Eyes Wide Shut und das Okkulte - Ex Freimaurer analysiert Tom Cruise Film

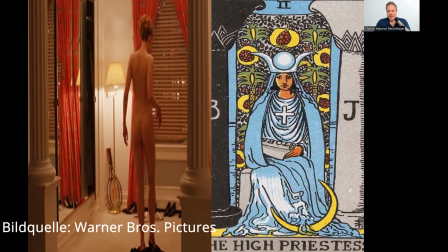(8:07)
Und es zeigt eine der Hauptdarstellerin Nicole Kidman in der Rolle als Alice Harford ganz kurz, wie sie so ein schwarzes Kleid ausziehen lässt und dann so ein bisschen erotisch drapiert dasteht.
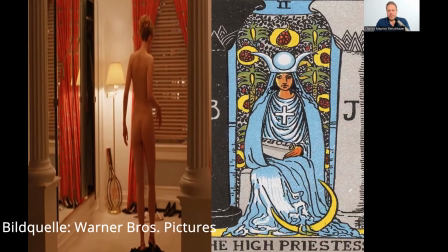(8:22)
Und wenn man den Film schaut, dann dauert diese Szene nur ein paar Sekunden und man kann sie eigentlich ganz schnell übersehen, wenn man so will, in ihrer ganzen Symbolik. Das Interessante, was Kubrick hier gemacht hat, ist, dass er sie zwischen zwei Säulen drapiert hat.
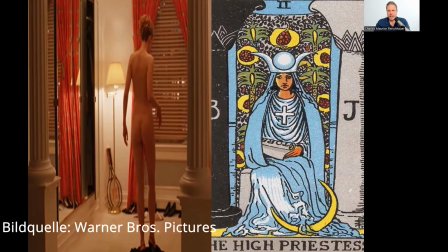(8:38)
Das ist natürlich eine Anspielung auf die Säulen Jakin und Boas der Freimaurerei oder auch, wenn man so will, überhaupt der abendländischen Esoterik. Die gehen ja auf die Bibel zurück. Das sind die Säulen, die vor dem Salomonischen Tempel stehen. Und sie steht zwischen diesen Säulen als ein drittes Element.
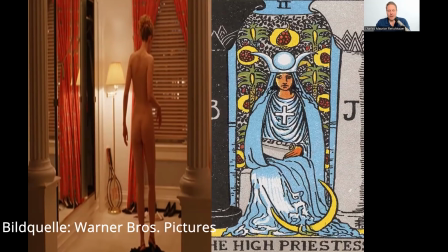(8:55)
Es erinnert entfernt an die Tarotkarte die Hohe Priesterin aus dem Rider-Waite-Tarot. Nur ist natürlich die Hohe Priesterin bekleidet und dem Betrachter zugewandt. Aber so von der Bildkomposition spielt das hier mit rein. Was auch beachtlich ist,
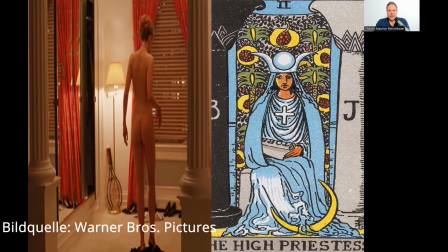(9:14)
links von ihr befindet sich ein Spiegel und ihr gegenüber dieses Fenster mit diesen nicht wirklich geschlossenen Jalousien. Das heißt zum einen, man kann sie theoretisch, es ist ja dunkel draußen, drin ist das Licht an, man kann sie von draußen beobachten.
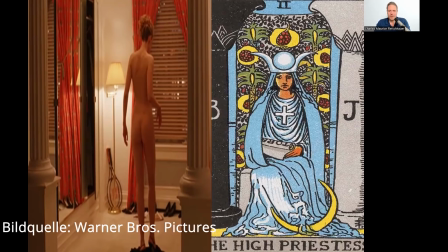(9:29)
Sie ist also nicht wirklich in ihrer Nacktheit jetzt vor den Blicken Außenstehender geschützt, es spielt so ein Moment des Voyeurismus mit rein und der Spiegel zu ihrer Linken ist auch schon eine Andeutung auf etwas,
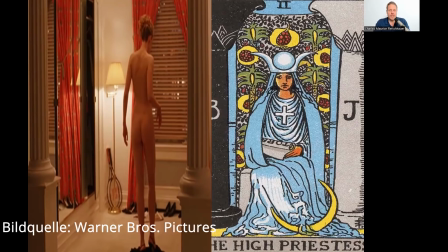(9:43)
worum es ganz viel in diesem Film gehen wird, nämlich um so eine Art gespiegelte Realität. Der Film arbeitet ganz viel, man könnte sagen, mit Doppelhandlung, mit Spiegelung von Handlung und Ereignissen und der Auflösung der Grenze zwischen dem Bewussten und dem Unbewussten,
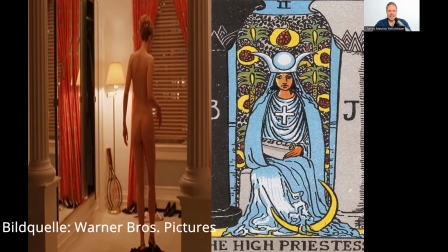(10:03)
zwischen dem Realen und dem Gedachten. und das ist sehr sehr interessant das ist alles hier schon in dieser kleinen bildkomposition angedeutet auch in der ecke die beiden tennisschläger die dort stehen deuten auf
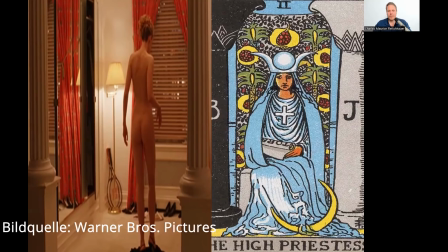(10:18)
ein spielerisches element hin es geht auch um etwas verspieltes in diesem film und viel um erotik in der nächsten szene die dann gezeigt wird da lernen
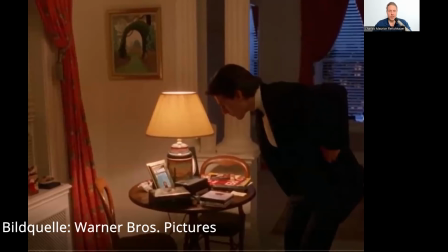(10:30)
wir dann ihren ehemann kennen bill harford gespielt von Tom Cruise und das ist jetzt auch ganz interessant, ist wieder so ein Moment, dass man beim Betrachten übersehen könnte,
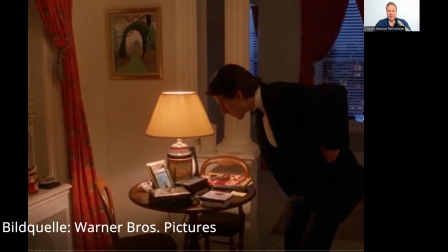(10:42)
er sucht seine Brieftasche, er ist jetzt so in der Wohnung und guckt an verschiedenen Stellen nach dieser Brieftasche und dann fragt er sie,
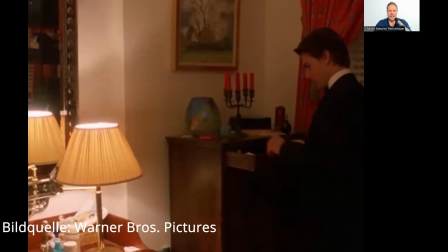(10:51)
Schatz, weißt du, wo meine Brieftasche liegt? Und sie sagt dann so sinngemäß, ja, die liegt auf dem Nachtschrank und hier findet er sie dann auch auf dem Nachtschrank.
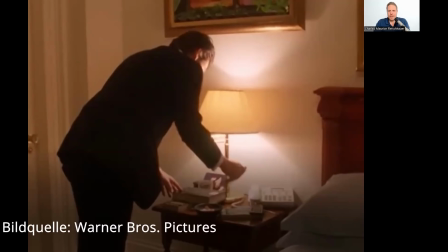(11:00)
Und das ist insofern interessant. Sein Name in diesem Film ist ja Bill, sein Vorname. Bill Harford. Und Bill ist eine Anspielung auf Dollar Bill, also auf die Geldnote.
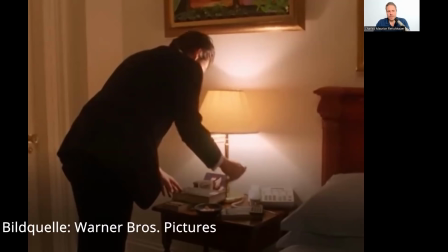(11:14)
Der Film hat auch eine Ebene, wo eine Sozialkritik dasteht, wo es um Geld geht, um Macht, die durch Geld erzeugt wird. Und was viele auch nicht wissen, der Nachname, den er hat, Harford, das hat sich Kubrick ausgedacht, ist eine Anspielung auf Harrison Ford.
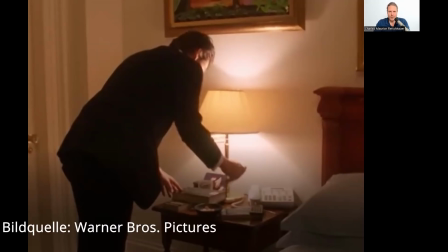(11:32)
Harrison Ford, Harford. Und warum hat Kubrick das gemacht. Sein Protagonist soll praktisch indirekt an Harrison Ford erinnern. Und das liegt daran, dass Kubrick der Meinung war, Harrison Ford würde so etwas wie den perfekten,
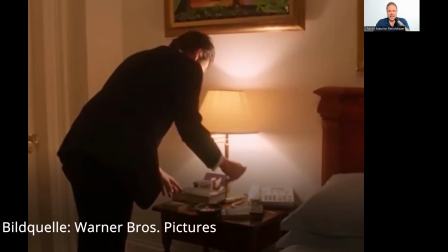(11:51)
weißen, erfolgreichen Amerikaner verkörpern. Und dann halt noch mit diesem Vornamen Bill für die Geldnote zeigt es, dass diese Figur sowas ist, jemand der in dieser amerikanischen kapitalistischen Gesellschaft zu den Gewinnern gehört.
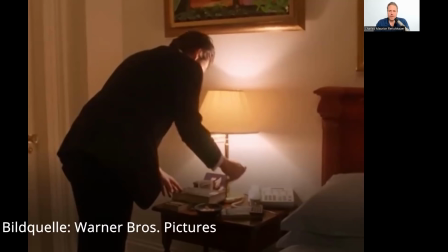(12:09)
Nicht unbedingt zu denen, die ganz oben sind, aber es ist so ein Bildungsbürgertum.